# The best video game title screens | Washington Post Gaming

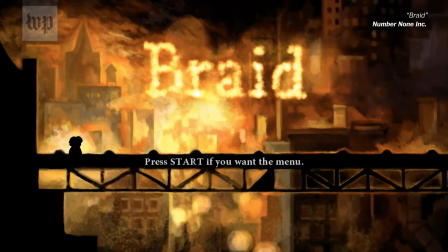8:27 Braid's title screen's brilliance not only comes from the fact that it immediately throws you into gameplay, it also comes from the startling contrast in aesthetic.
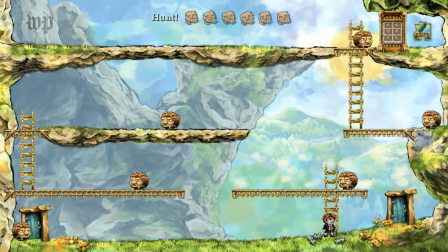8:34 When you play through the first world, it appears to be a cheery Mario platformer knockoff, complete with cute visuals.
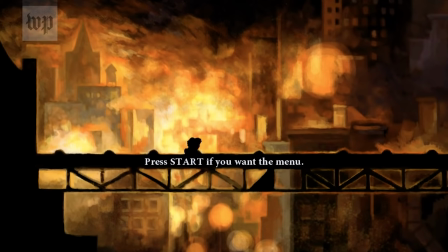8:43 But the title screen is dark and fiery, signaling that this game actually has a dark story underneath.
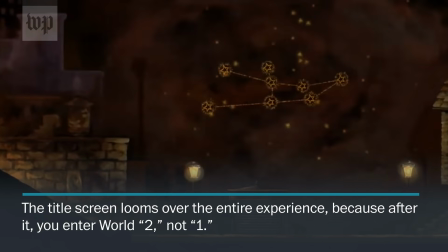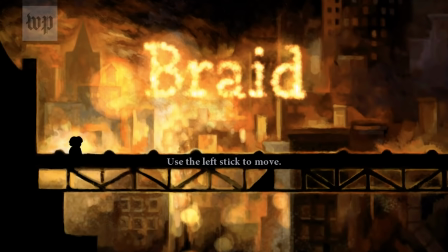8:58 The title screen is also a subtle indicator of what the true story of the game will be.
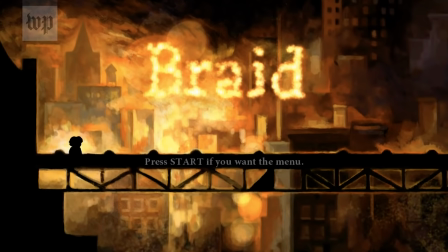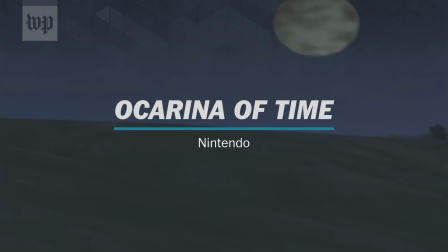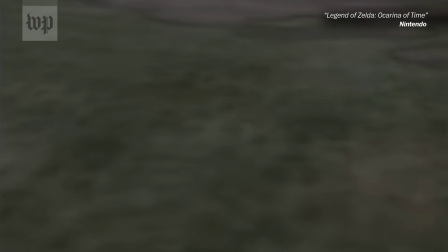9:15 When the video game industry began to experiment with the third dimension, there were a lot of questions surrounding existing IPs.
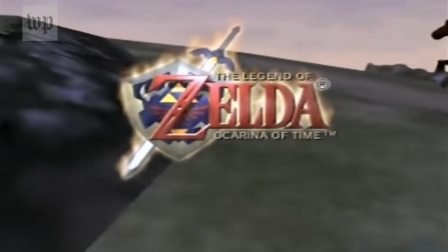9:21 How would video games with already established 2D designs transition into 3D?
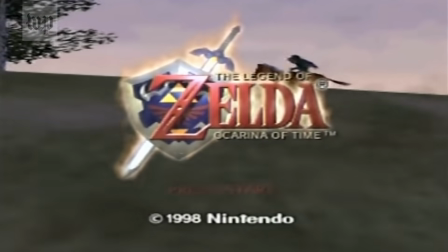9:26 The Zelda franchise answered that question with a resounding reply in the form of Ocarina of Time.
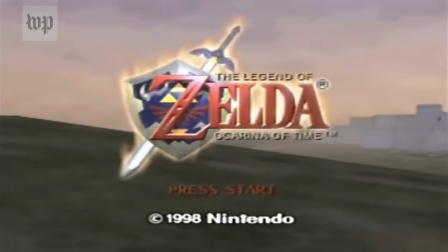9:31 Nintendo opted to show not only the capabilities of 3D, but a narrative that would reveal the new Zelda world.
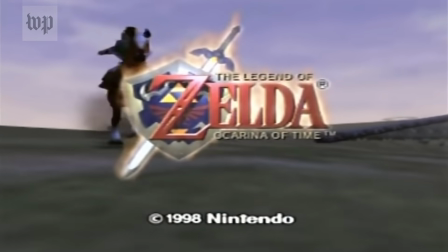9:37 As Link rode Epona through the fields of Hyrule, players saw a grand adventure unfolding before them, a tease of the lands they'd explore, and a look at the new hero himself.
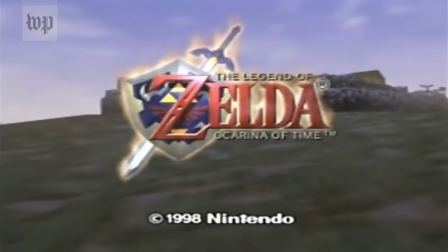9:45 Gone were the anxieties that plagued some of the game transitions into 3D. After seeing this open, gamers were simply excited to see what's next.